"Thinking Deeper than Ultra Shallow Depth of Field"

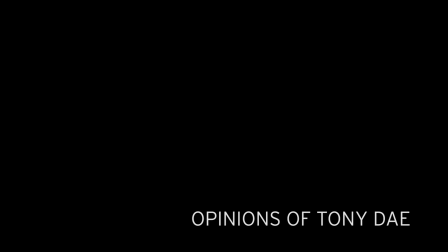[0:00] Shut up and sit down.
Hi everybody, Tony Day here. I just wanted to take some time today and talk a little bit about something that has been really bothering me when I talk about cinematography.
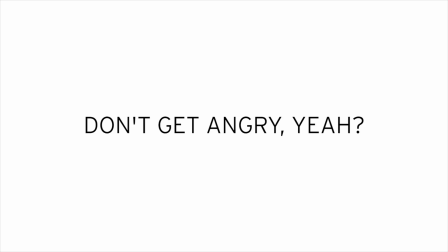[0:11]
And I'm just going to point out, I'm not a cinematographer. I shoot mainly video production, right?
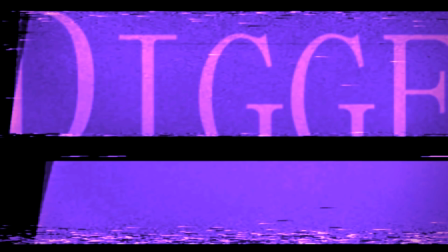[0:16]
I've done a couple short films, 24, 48, 72-hour film festival projects.
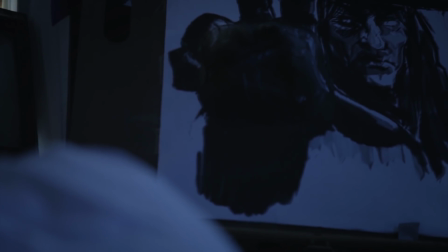[0:22]
I went to film school, all that kind of stuff. I'm not a cinematographer, okay?
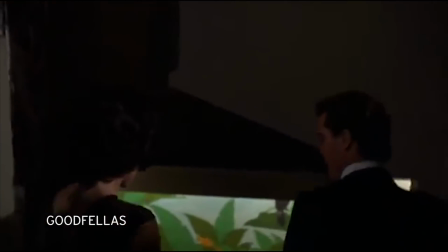[0:27]
But I do appreciate really, really good cinematography, and I'm aware of how much work it takes to pull off something like,
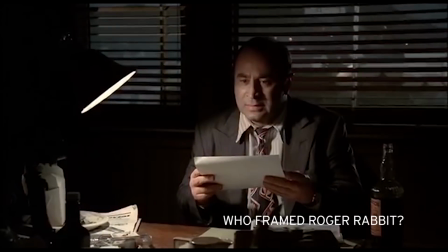[0:34]
a Goodfellas club shot, or one of my favorites, which is, I don't know what I call it,
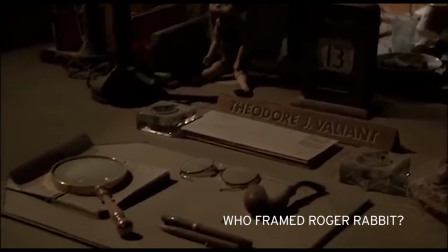[0:39]
the Eddie Valiant backstory shot from Roger Rabbit, where it goes all over his office.
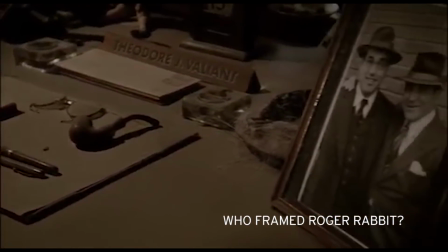[0:44]
The thing is that I generally don't see discussions in social media
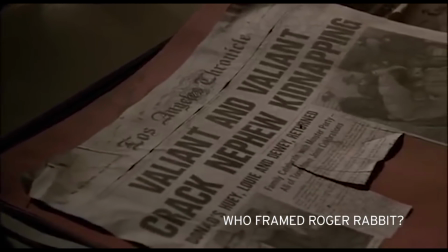[0:49]
about how to use the frame or movement to tell a story in filmmaking or video content creation.
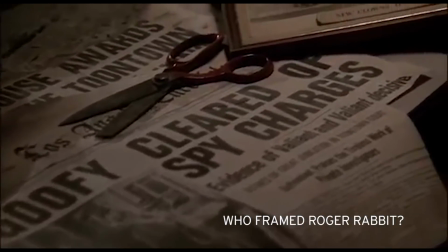[0:55]
It's generally statements that appear to be misguided, usually talking about needing a piece of gear to do something.
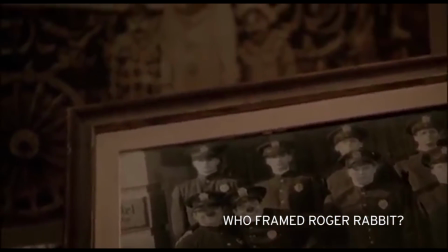[1:05]
And it's usually something about sensor size or something like that.
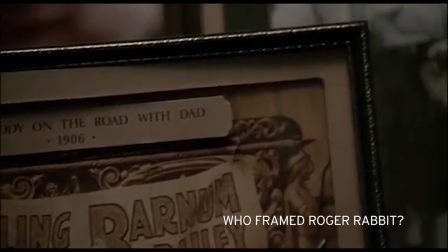[1:09]
And, it ends up being a fight where people are arguing about things like shallow depth of field, okay?
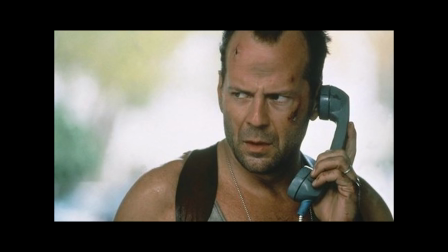[1:17]
And this obsession with blurred backgrounds is something that I have never understood.
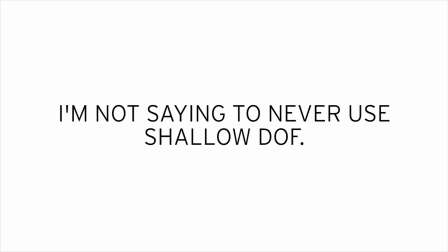[1:22]
And, this is art, and everybody's different in their own tastes, and frankly, I don't have to understand it, right?
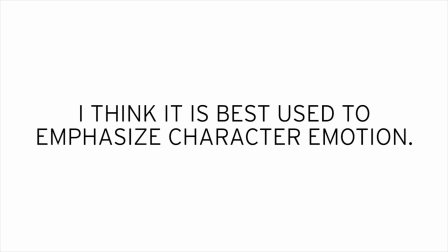[1:30]
But I want to tell you that shallow depth of field to me is, if you're obsessed with it and it's all you talk about and the only thing you think about when it comes to cinematography, it's just really shallow thinking. I've seen it used in movies, right? But it's not often.
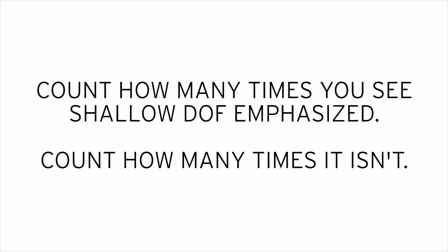[1:44]
Next time you see a movie that you really, really like, try to count how many times you see them use shallow depth of field for a headshot, okay? And how many times they do something else that is more interesting.
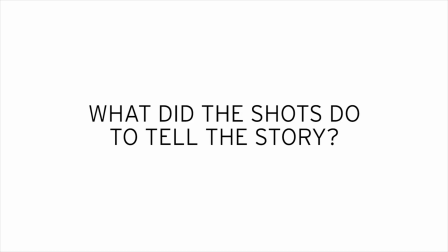[1:59]
And those shots that are shallow depth of field are not the kinds of shots that I find personally compelling, and they're not the kinds of things that really make a story interesting to me.
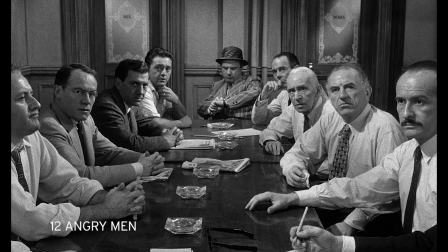[2:09]
There are techniques that are used, such as deep focus, clever use of wide angles,
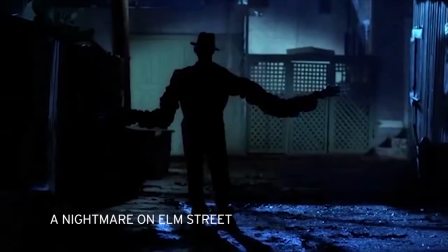[2:16]
intelligent set design and decoration, camera movement, great use of lighting, perspective, all which have nothing really to do with the shallow depth of field.
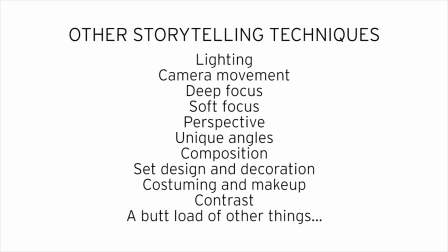[2:25]
I won't go into all these techniques, but I just wanted to talk about a couple alternatives used really, really well in some critically acclaimed films.
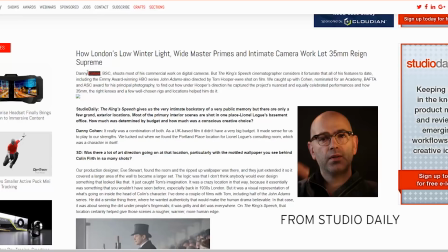[2:34]
So here's an article regarding Danny Cohn's work in one of my favorite Oscar dramas, The King's Speech. I have seen this movie so many times, and the wide angle is used so beautifully here.
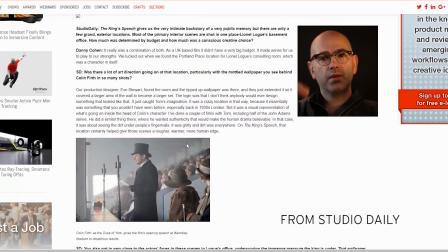[2:44]
I can imagine many would say, looking at the shot, dude, why is he using a wide angle for this shot?
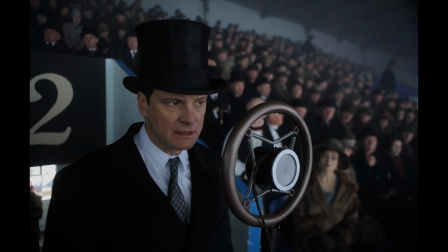[2:51]
What the hell? Why is it that you can see so many people and focus in the background? I can see people back there. Why isn't he using a longer lens and blurring that out, make it really beautiful, right? Shallow depth of field, man. Well, here's the thing, okay?
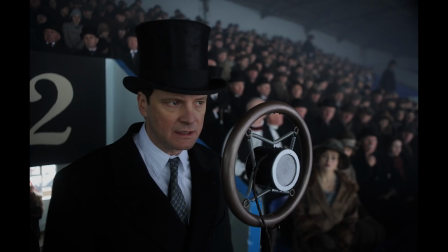[3:08]
He's providing something that is usually missing in those ultra shallow depth of field kinds of shots, and it's called context, okay?
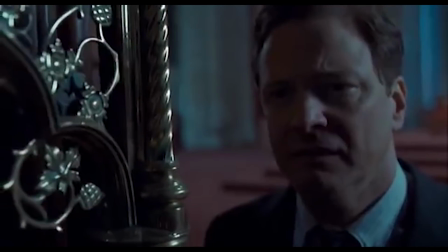[3:16]
He's giving context to the scene. And you see, this movie is about a man struggling to find the confidence to find his own voice, right?
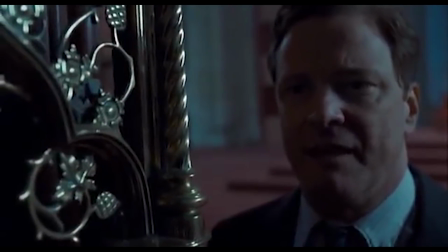[3:24]
The confidence to become who he ought to be. He just can't bring himself to look the part because he's got a stutter.
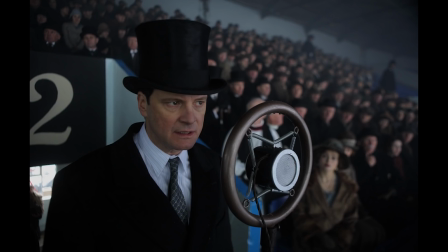[3:31]
So, you see all those people back there, and if they're obliterated, if they're completely gone,
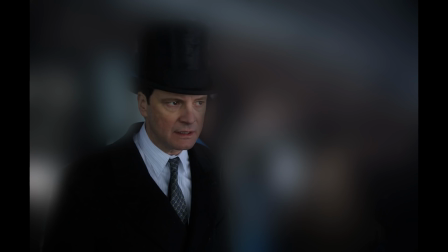[3:37]
if they're just blurred, he's isolated instead of being surrounded, right?
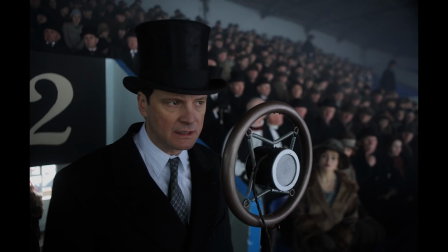[3:43]
He is then, not having all these people looking on. He's not in this big environment with all these people waiting to listen to this one man. Look at all these people back here waiting to listen to him make a fool out of himself. And you think you have a hard time with public speaking, right?
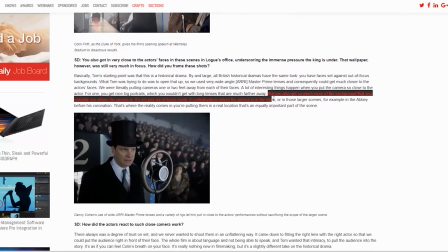[4:01]
Look at this quote here from the Studio Daily article. There's a link in the description, right?